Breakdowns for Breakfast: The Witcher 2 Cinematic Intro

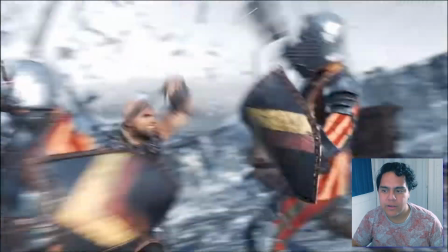You could do this within Adobe Premiere, and it's very simple, but a huge effect.
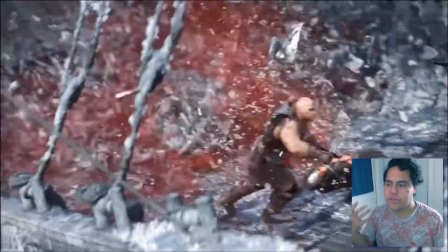And so what it does is kind of builds this smoothness to all the action, and that's what's really cool about this.
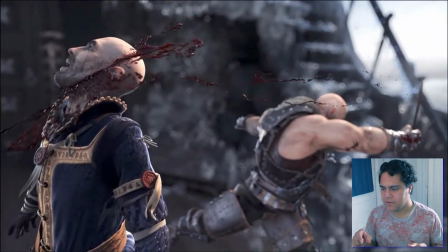It's almost like before it was like chess pieces, where like the archer's doing this, Lithos is doing this. Now Lithos is doing his complete move. He is doing his finale. And so like the slowdown and the thing, it's all one smooth movement.
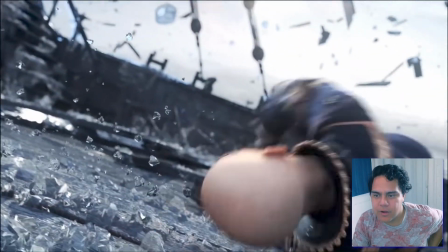Oh, so cool.
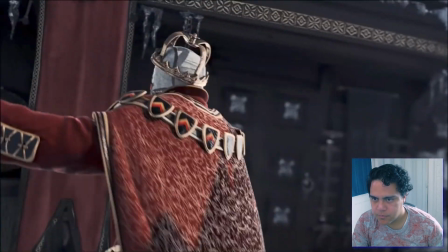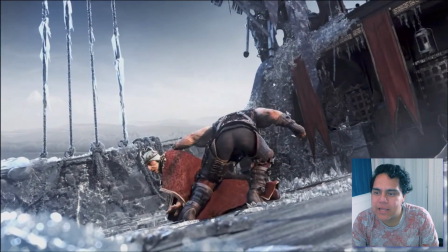What's cool about this shot coming up, they show his head. Well, so that's the cool part, is that they don't show his head getting chopped off.
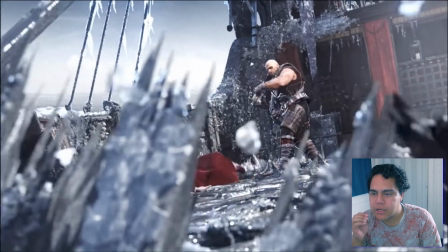So again, you as an editor are writing the story.
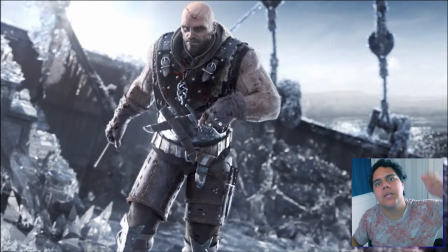So we can see that they had shots of like the king close up to the camera and his head getting chopped off. But they decided to cut to this shot, and I think this was a wise decision.
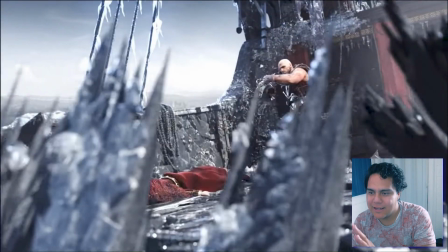What this shot does is it hides that his head is actually getting chopped off. Now, they're obviously not afraid to like show carnage, because we just saw a dude get blown up by a fireball. But it's this particular kill that gets chosen to be hidden. And what that does is it adds to the story of like the secrecy of what's going on. And I think that's what the premise of this game is. I haven't played the game fully. I've probably gotten like past the tutorial, and that's about it. But I think that's the premise of the story, is that this guy assassinates kings. So it adds to the element of like secrecy and conspiracy, that this is like now being hidden. And so it's a wise shot to cut to. As an editor, you are also a writer. Try to find shots like this that add to your story. Again, they could have stuck on the shot that's close up with the king, and they could have shown the head getting chopped off, but it's so explicit, it's so vivid.
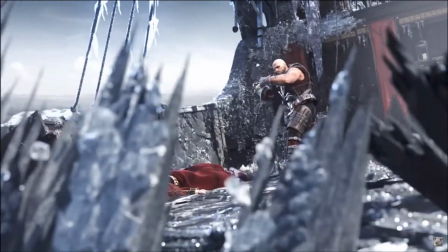Really beautiful shot. Really like excellent choice on the editor's part to cut to this. It's beautiful.
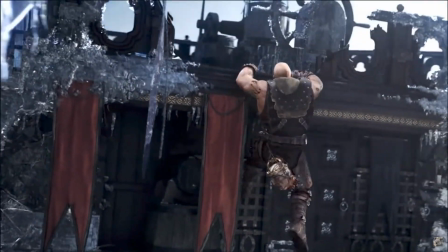And I love that look where he stands up off the thing and he's like, where did I park my car?
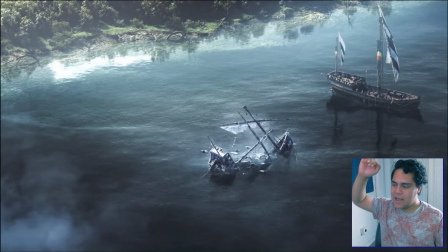We're cutting back now at the end to that bird's view, as if we flew down, caught our prey, and flew away.
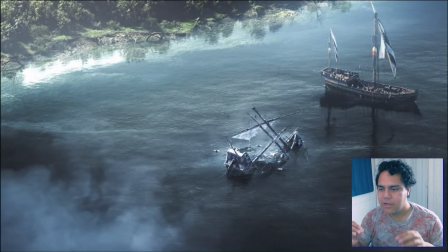As you are editing your films, think of ways to find moments like that. Think of ways to like put the audience members in a perspective that you want them to. I really like it. I really love this scene. It's very it's very cool to establish the skill set of characters before the action even happens. Because if you think about it, the action part, like as far as like the killing, happens within a matter of seconds. It's all the buildup and all the tension and all the establishment of each character's skill set, and that's what made this so interesting to watch. Alright guys, and that was the scene. Thank you for joining me on the very first episode of Breakdowns for Breakfast. Now I plan to do a lot more of these, so if there's a scene you want me to watch and break down, go ahead and leave it in the comments, and then subscribe and turn on the notifications so that you can stay updated on the content that I make. And we'll stay tuned. We'll see you later. I said we, like I have multiple personality disorder. I don't know why I said that. I'll see you later. I don't know who we is.